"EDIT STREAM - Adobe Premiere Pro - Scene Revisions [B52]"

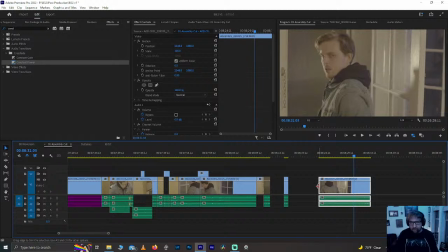(84:31)
Kind of right there. Let's go ahead and put a cut there. Delete that.
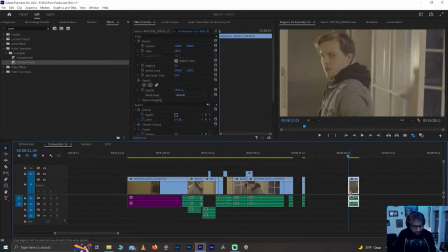(84:36)
Cool. So this is my second favorite take. I think this is the one that was in the original cut of the scene.
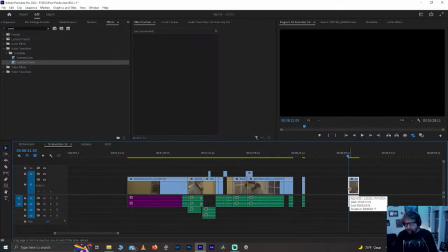(84:42)
This one's gonna go ahead and get dropped into the RHSC. Paste. There we go. Cool. Back to the cut. We go with this. Go back to her.
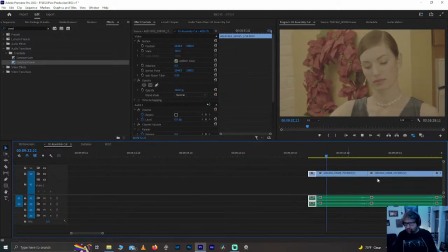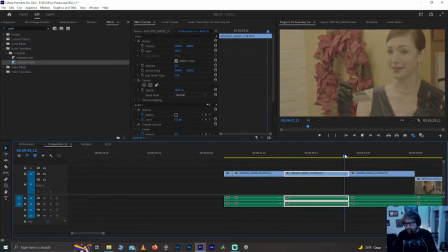(85:00) Canada.
This first little moment of her kind of pulling it away, I like.
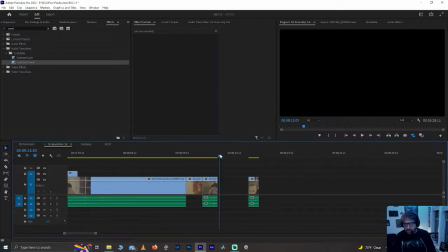(85:08)
So we're gonna go ahead and use that. That actually works out really well because there's a reason I can't go straight from her pulling it away into her reading it,
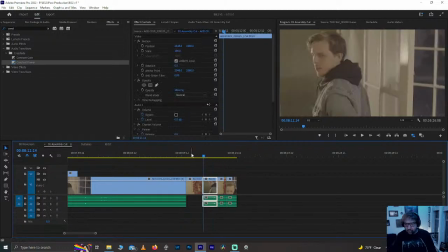(85:15)
but this actually works with a little bit of an action beat here.
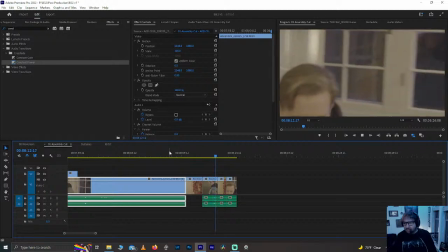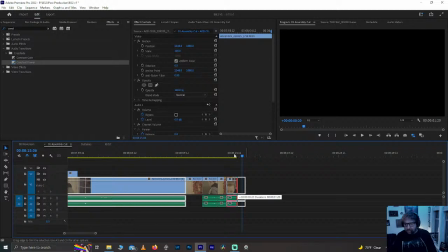(85:27)
He can kind of give him a chance to reset.
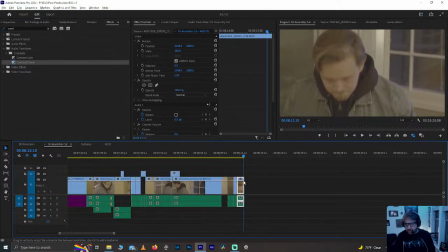(85:35)
It's a little chaotic for him, which is good. It's where he should be. And now we get her line to him.
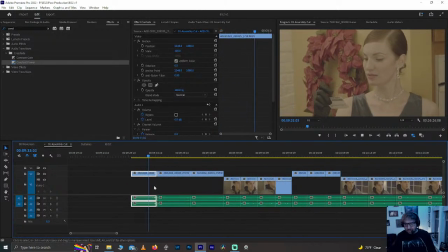(85:44) Arthur Finch. From Canada.
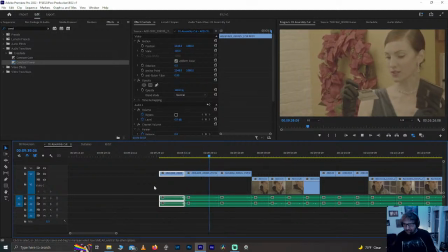(85:50) Arthur Finch. From Canada. Arthur Finch. From Canada.
Ooh, these are all good.
Canada. Arthur Finch. From Canada.
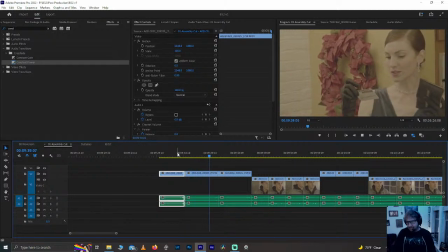(86:09) Arthur Finch. From Canada. Arthur Finch. From Canada.
Second take, she looks at him.
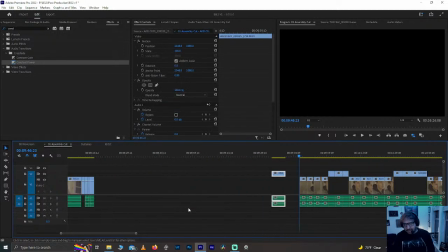(86:21)
That's kind of where I want to go with it. The deliveries are all really good across the board, but the second take, she looks at him and she kind of connects with him when she says his name, and that's the way to go.
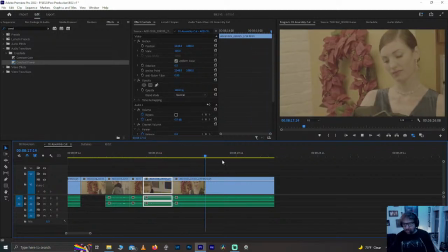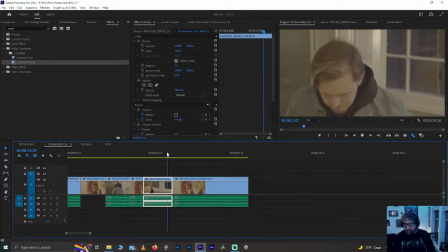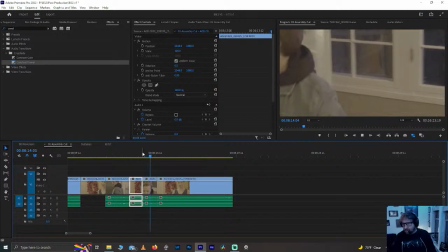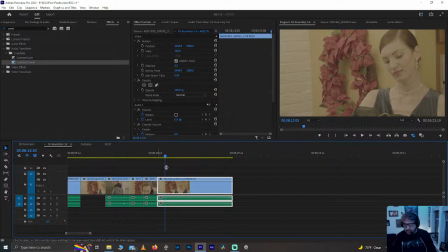(87:07)
Split the difference there.
Arthur Finch from Canada. Canada.
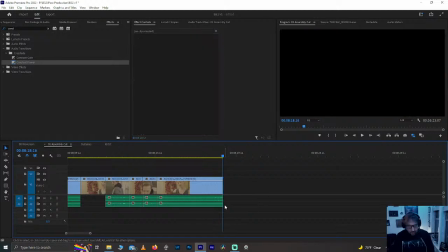(87:26)
Like she's making a connection with him there. I want to go back to. Let's see.
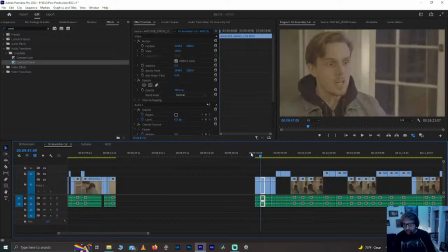(87:31)
Let's look at the takes of him. Could you please give me my wallet back, please?
Can you please give me my wallet back, please? Can you please give me my wallet back, please?
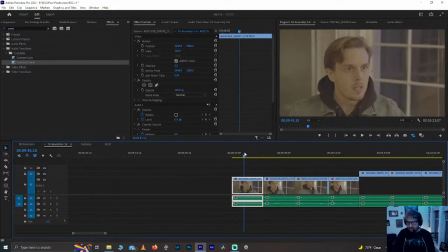(87:44)
Okay.
Give me my wallet back. Please. Give me my wallet back, please. Can you please give me my wallet back, please? Can you please give me my wallet back, please? Can you please?
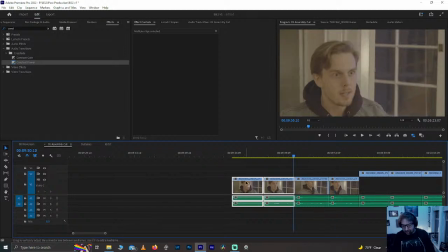(87:59)
Okay. This is one of Elena's specific notes that she really liked the take where he's kind of trying to get her to keep her voice down.
Can you please give me my wallet back, please? Can you please give me my wallet back, please?
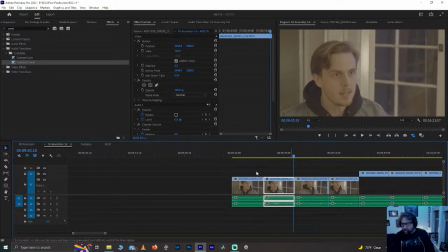(88:13) Please give me my wallet back, please.
Second and third takes are the best.
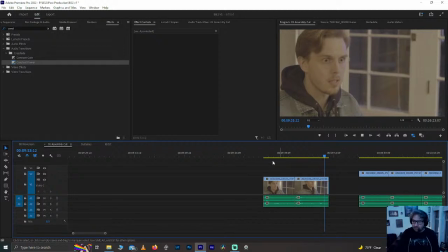(88:20) Can you please give me my wallet back, please? Please give me my wallet back, please.
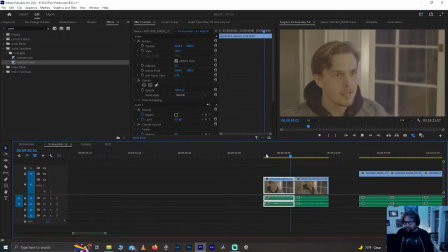(88:28)
I like both.
Please give me my wallet back, please. Can you please give me my wallet back, please?
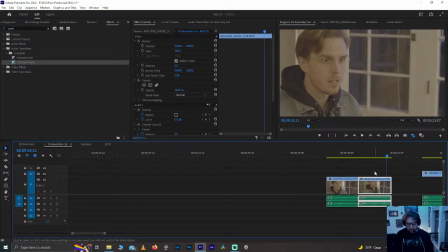(88:35)
I'm so on the fence on this one. I'm gonna go with the fourth take, or with the third take.